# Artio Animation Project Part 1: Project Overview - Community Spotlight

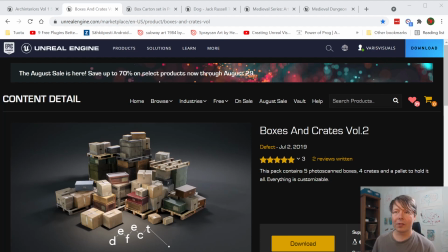8:09 And let's see how this all works in Create.
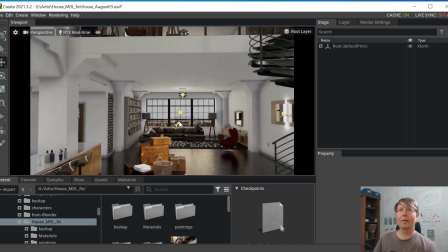8:18 So here we have Omniverse Create.
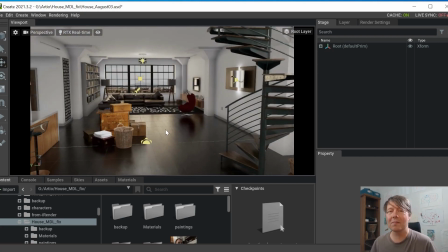8:22 I just use this because it's so much faster than the current version of Machinima.
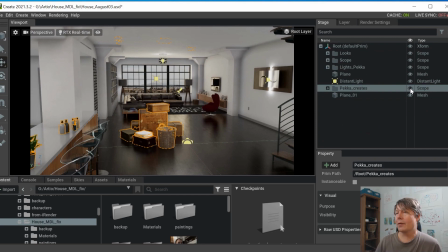8:29 So importing this is pretty fast, even on my modest machine.
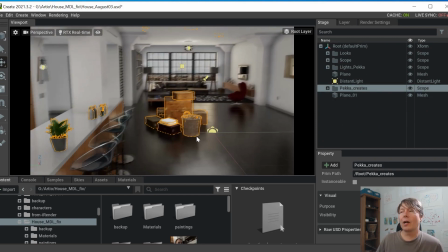8:34 And as I told you, I had to relight the whole scene.
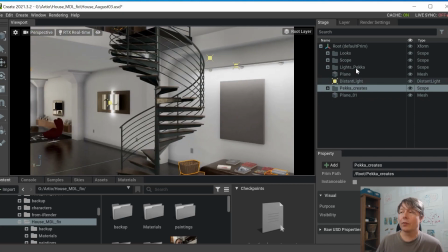8:39 That's one major thing you have to do when dealing with these kind of large
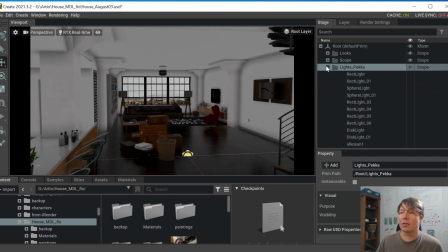8:46 house assets environments.
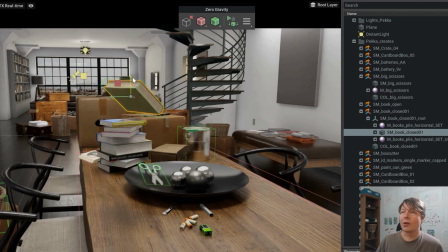8:48 And then I just laid out the props there so it looks like a realistic home where a couple has just moved in. So it's really fast and enjoyable to work, and I really had these kind of flow moments when putting it all together.
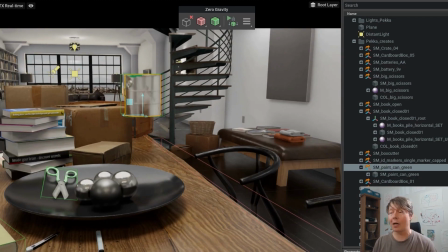9:07 This is not the master USD file. This is just the house. So as I told you, keep them separated.
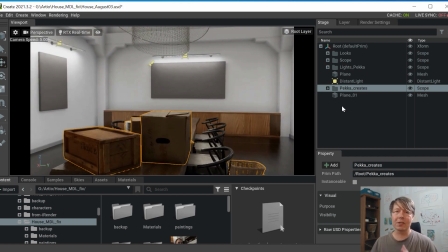9:13 One main master USD which you save as versions, and then this house with lights, native Omniverse lights, and then I just gathered the stuff there. So here we are back in
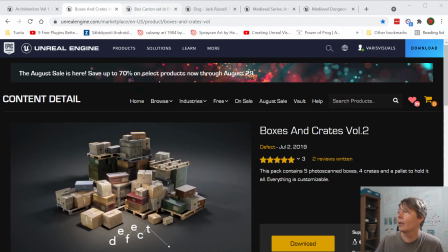9:30 Unreal Engine Marketplace, and I just go through these different kind of objects.
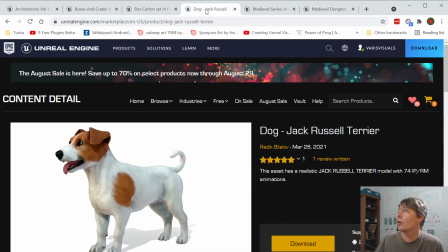9:35 I bought them, boxes, carton, and also a terrier, which is not yet there, as you maybe realized.
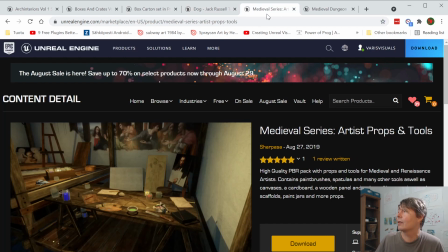9:42 And medieval series artist. This is a cool thing. I also mixed there this kind of dungeon scenes where we have old school oil paint stuff, and that's how I could bring in this
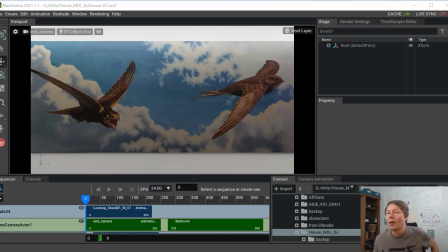10:00 this good content quality from Unreal Market. Okay, here we are in Machinima, and we have
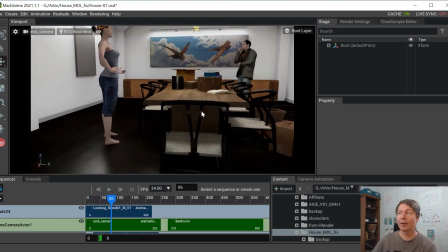10:08 one of these master USDs open here, and I can scroll here the camera movement.
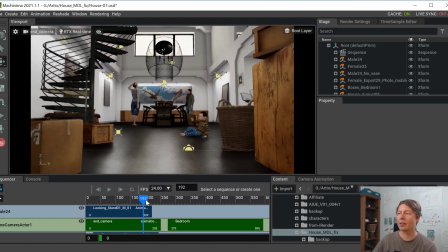10:15 We have all sort of gadgets and these characters here laid out nicely,
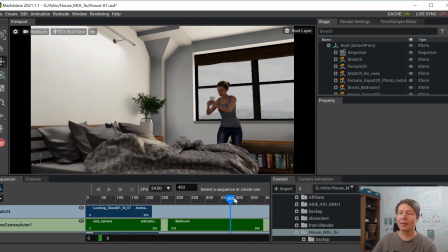10:22 and it's a really big pleasure to
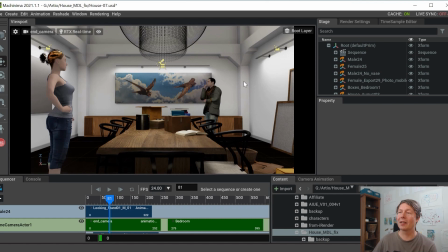10:27 make the camera work with these kind of tools that NVIDIA has created.
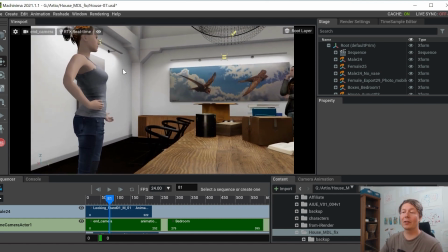10:31 This is very enjoyable, and I have also made in this
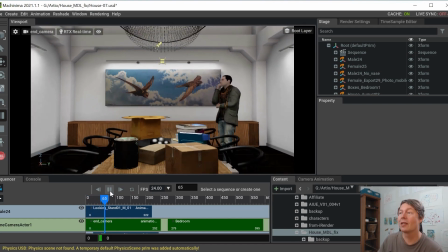10:38 particular USD master file 2 clips. The other one is the bedroom clip here,
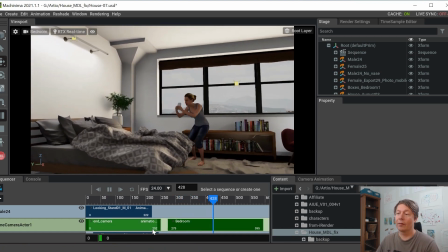10:46 but I would say that the simple it is, the safer you are.
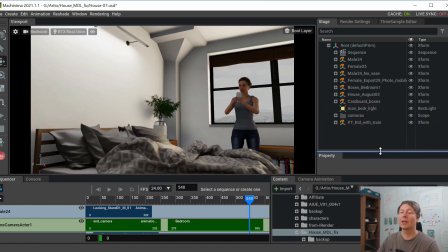10:53 So maybe maximum 2 of these clips can be in one. And finally, we're here at Premiere.
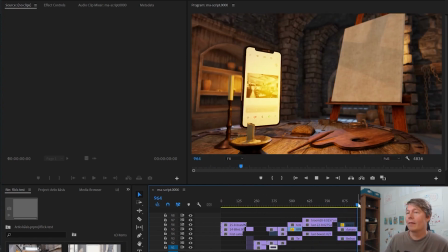11:01 I have gathered all my clips here in a neat,
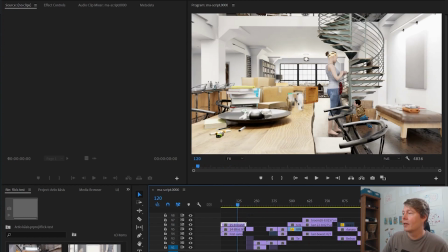11:08 nice 50-second short advertisement clip.
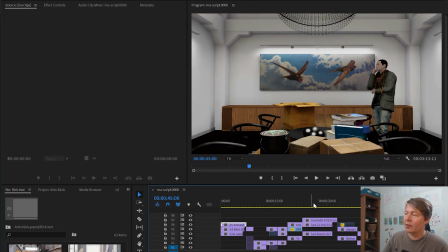11:14 And as you can see, there aren't so many versions, mainly 3 to get it done.
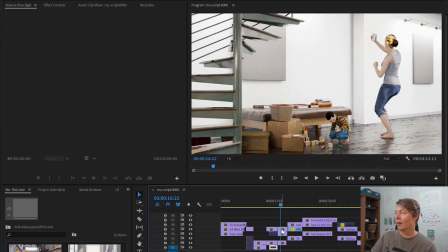11:21 For example, here you can see that originally I had this camera movement panning and going out, and then I realized that okay, we have too much that kind of motion.
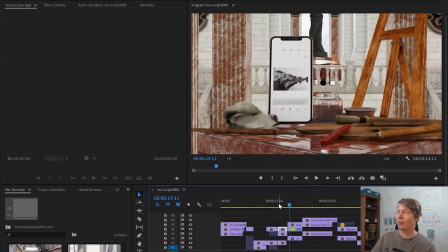11:34 I changed it to be this kind of thing, more of a car advertisement feeling there. So building it piece by piece is best way for this kind of projects where we have
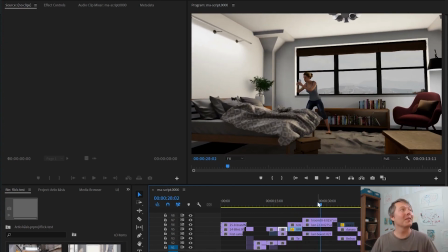11:51 pre-visualization techniques combined with high-end path-based rendering,
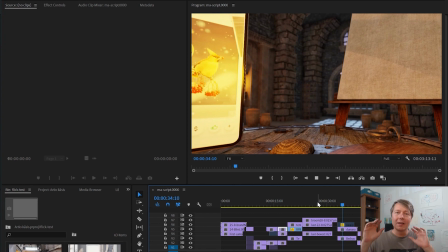11:56 so you can really easily tell customer what you're aiming for to fulfill his needs.
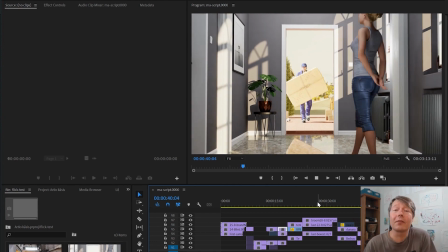12:04 Yeah, so this is the end of the first part,
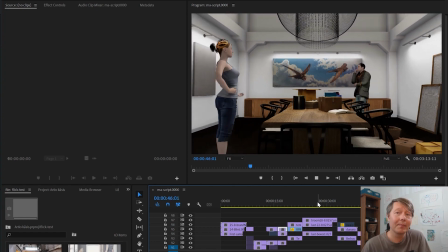12:07 and next one is about animating the characters with Machinima and the problems we had there and solutions, and it's coming very soon.
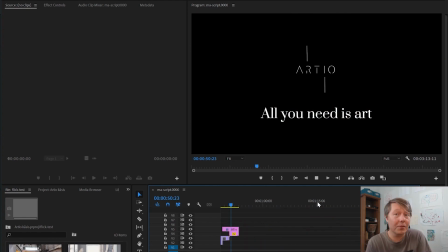12:15 So stay tuned. Bye.